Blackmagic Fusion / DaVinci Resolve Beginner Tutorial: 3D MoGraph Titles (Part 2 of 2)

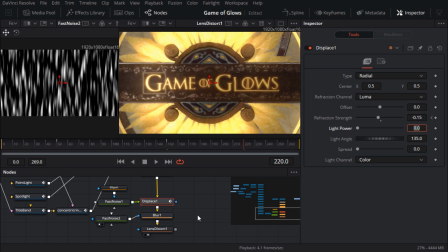(8:16)
It's up to you, but I think it now looks better without the lens distort, so I'll disable that, but leave it there in case I want to come back to it. Okay, looking at what we've got so far, I'm not very happy with the appearance of the sunray geometry, which radiates outwards from the core. The texture's kind of grainy, and it's very static, and the tips are a little too dark. I blame you. What the hell were you thinking? The material in question is named Sunray's Material, and I'll build a new texture map for that from scratch.
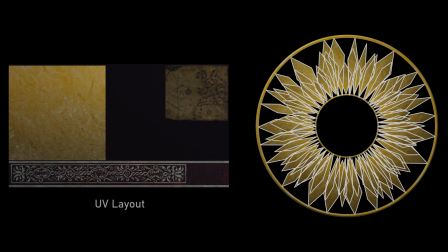(8:46)
Now, I happen to know that the UVs on the mesh look like this.
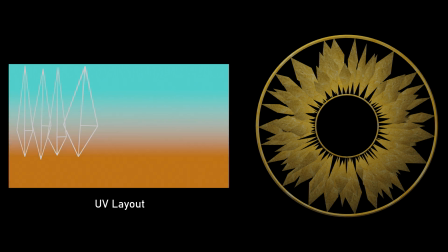(8:50)
So, if I create a background node and set it to vertical gradient, I have a gradient running from the hub to the rim.
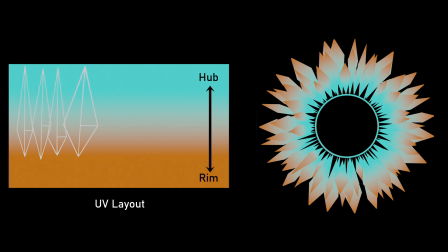I'll drag the gradient's output knot onto the material's diffuse color input knot.
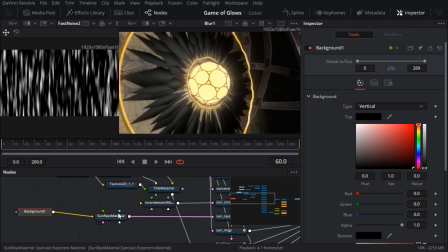(9:14)
That automatically breaks the old connection from the shitty texture map. Now I can futz with the gradient colors and get some real-time feedback. Now, to make the texture animated and less uniform, we're going to use a plasma node.
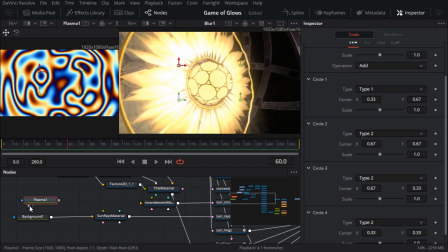(9:29)
Seriously, how often do you get to use the plasma node? The colors are a bit garish, but I'm only going to use the brightness values. I want it to boil and seethe like the sun, and if I switch to the color tab and drag the phase slider,
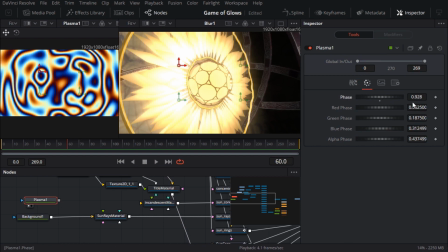(9:42)
you can see that it's pretty much the same as the seethe parameter on the noise node. I could keyframe it, but for fun, let's use an expression.
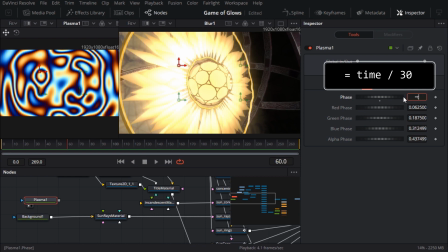(9:49)
I can just type equals time divided by 30 into the numeric field, and the equals sign tells Fusion that it's an expression.
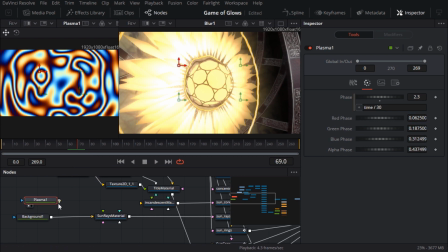(10:00)
Now I'll merge the plasma on top of the gradient,
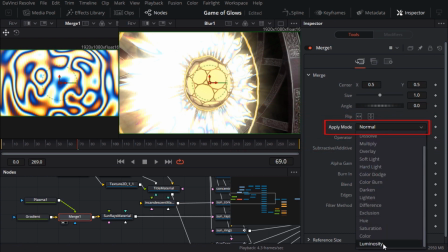(10:07)
and I'll set the apply mode to luminosity. It's very high contrast, so I'll drop the blend to 0.2.
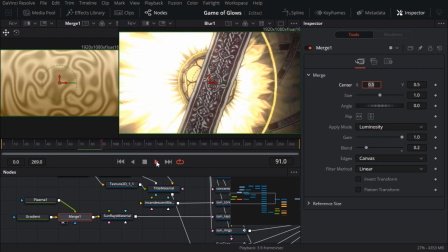(10:16)
Because the god rays are flickering, it's a little hard to judge how bright the gradient colours should be, but I think it's a bit too bright, so I'll pull that back.
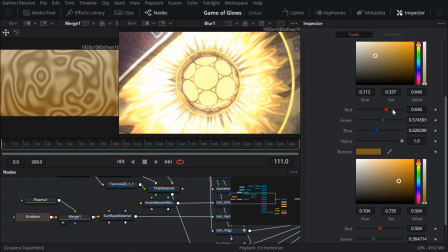(10:25)
Conventional wisdom says that having large parts of the image completely blown out to pure white is just plain bad,
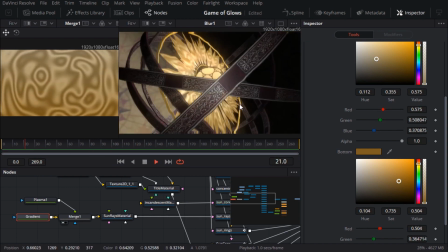(10:31)
but because it's not on every frame, and because this is supposed to be burning violently, I think we can get away with it.
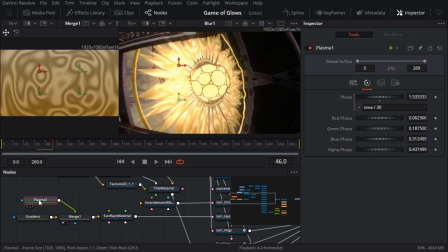(10:37)
I also think the plasma texture is a bit too detailed and fiddly, so I'll bump the scale up to 1.5.
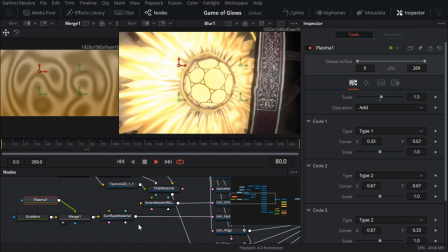(10:43)
All the glow and so on makes the material hard to make out, so I'll view the render node just to evaluate the material.
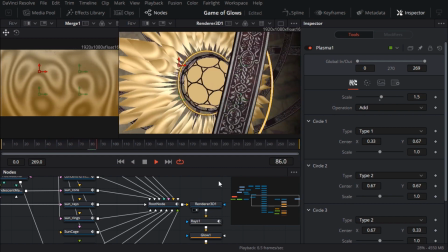(10:54)
Okay, call me fussy, but it looks to me like the plasma is moving inwards towards the sun,
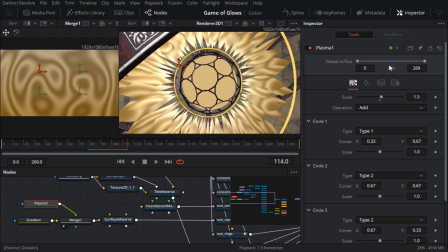(10:59)
so I'll reverse the direction by putting a minus sign in front of the phase expression.
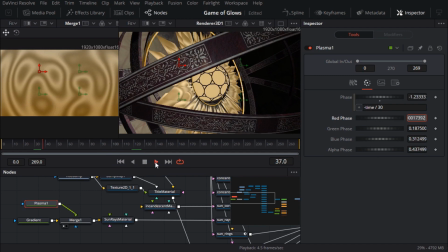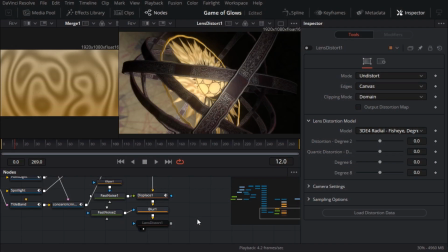(11:09)
Okay, you can't really point a camera lens directly at the sun without expecting at least some kind of lens flare, and Fusion has plenty on offer. If you open the effects library and expand the templates category near the bottom, you'll find dozens of lens flare presets, which you can experiment with. So I just grabbed one at random and dumped it into the flow without much enthusiasm,
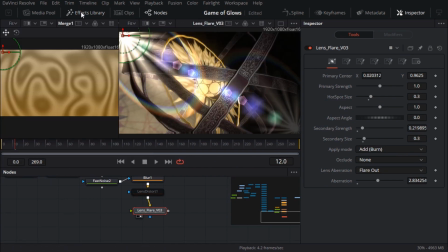(11:30)
because to be honest, I think I was traumatized by the overuse of lens flares in the 1990s and have never quite recovered,
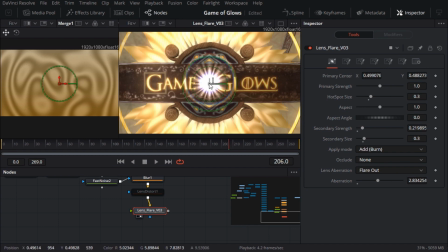(11:35)
so my heart just isn't in it. You'll have to go on without me. I'm sure you'll come up with something much better than I did in any case. Actually, I did do one interesting thing with the lens flare, which was to make the intensity of the flare flicker in sync with the flicker we already added to the rays node.
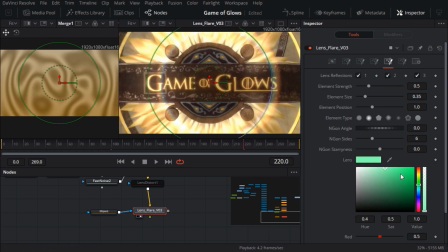(11:53)
In other words, I wanted the blend parameter to wobble up and down, but instead of creating a brand new perturb modifier, I connected it to the existing one. Which is easy, just right click on the blend parameter and choose Connect to Perturb 1 Value.
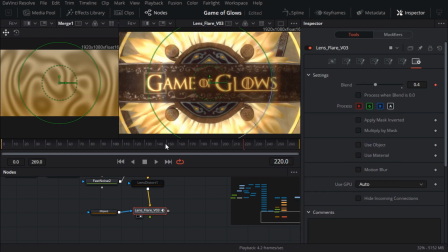(12:08)
As you can see from that pop-up menu, you can connect modifiers and animation curves even when they're on other nodes.
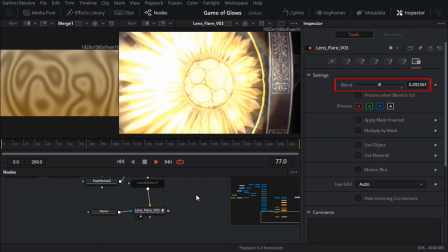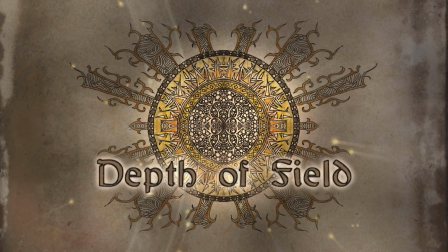(12:20)
We're almost at the finish line, and it's finally time to add depth of field.